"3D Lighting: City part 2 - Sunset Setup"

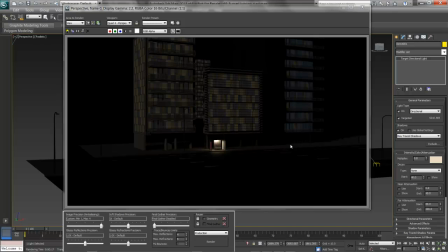I want to craft where the light goes, so I get areas of black where I want them. I like the way it looks, but I'll try one more thing. I'm going to bring up the multiplier on that directional light to 1.3 and just add a little more saturation in the color.
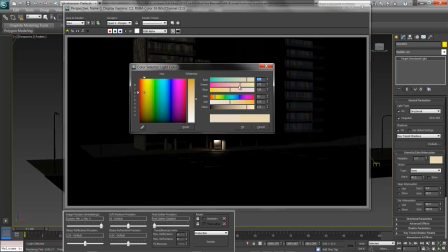Bringing that up a bit. And now I'll use my green to just back off the green a little bit, adding a little more magenta and warming and pinking up that sun color.
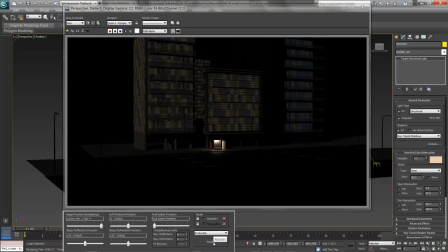I'll try one more render and see how it looks.
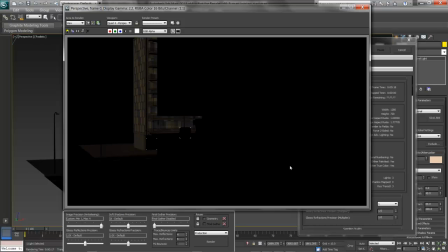What I'm after here is not a bright scene, but rather darkness in the shadows, differentiation between the corners, the ability for artificial lights like the bus stops to really have some light to them in contrast, and a general tone for the scene without adding too much bounce light.
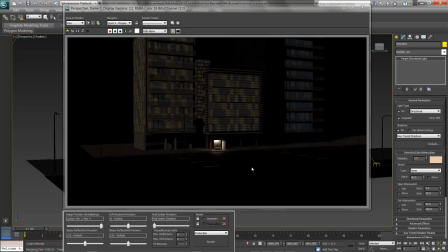My inky sunset looks good. The sun is almost slipped below the horizon, and I've got black where I need it. Even seeing in the background here a building is lit in the windows. With my sunset in place, I'm ready to do any last tests and see if those shadows are in the right direction.
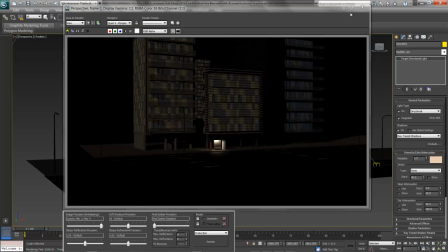If you need to move them around, just remember that your light should be diagonal in two views.
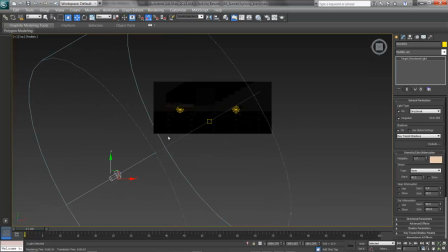In a top view, the light should be going diagonally across the scene, but not hitting objects at a 45. In a front view then, the same applies. The light is going diagonally down in the scene, but not at a 45-degree angle. This way adjacent surfaces get different lighting, and the corners stand out.
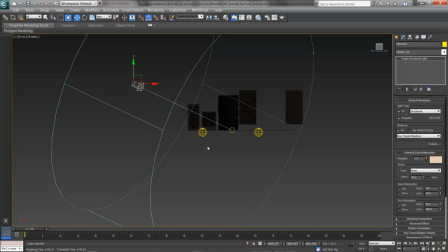In the next video, we'll look at adding in more artificial lights, really making these buildings come to life, and then fine-tuning the materials.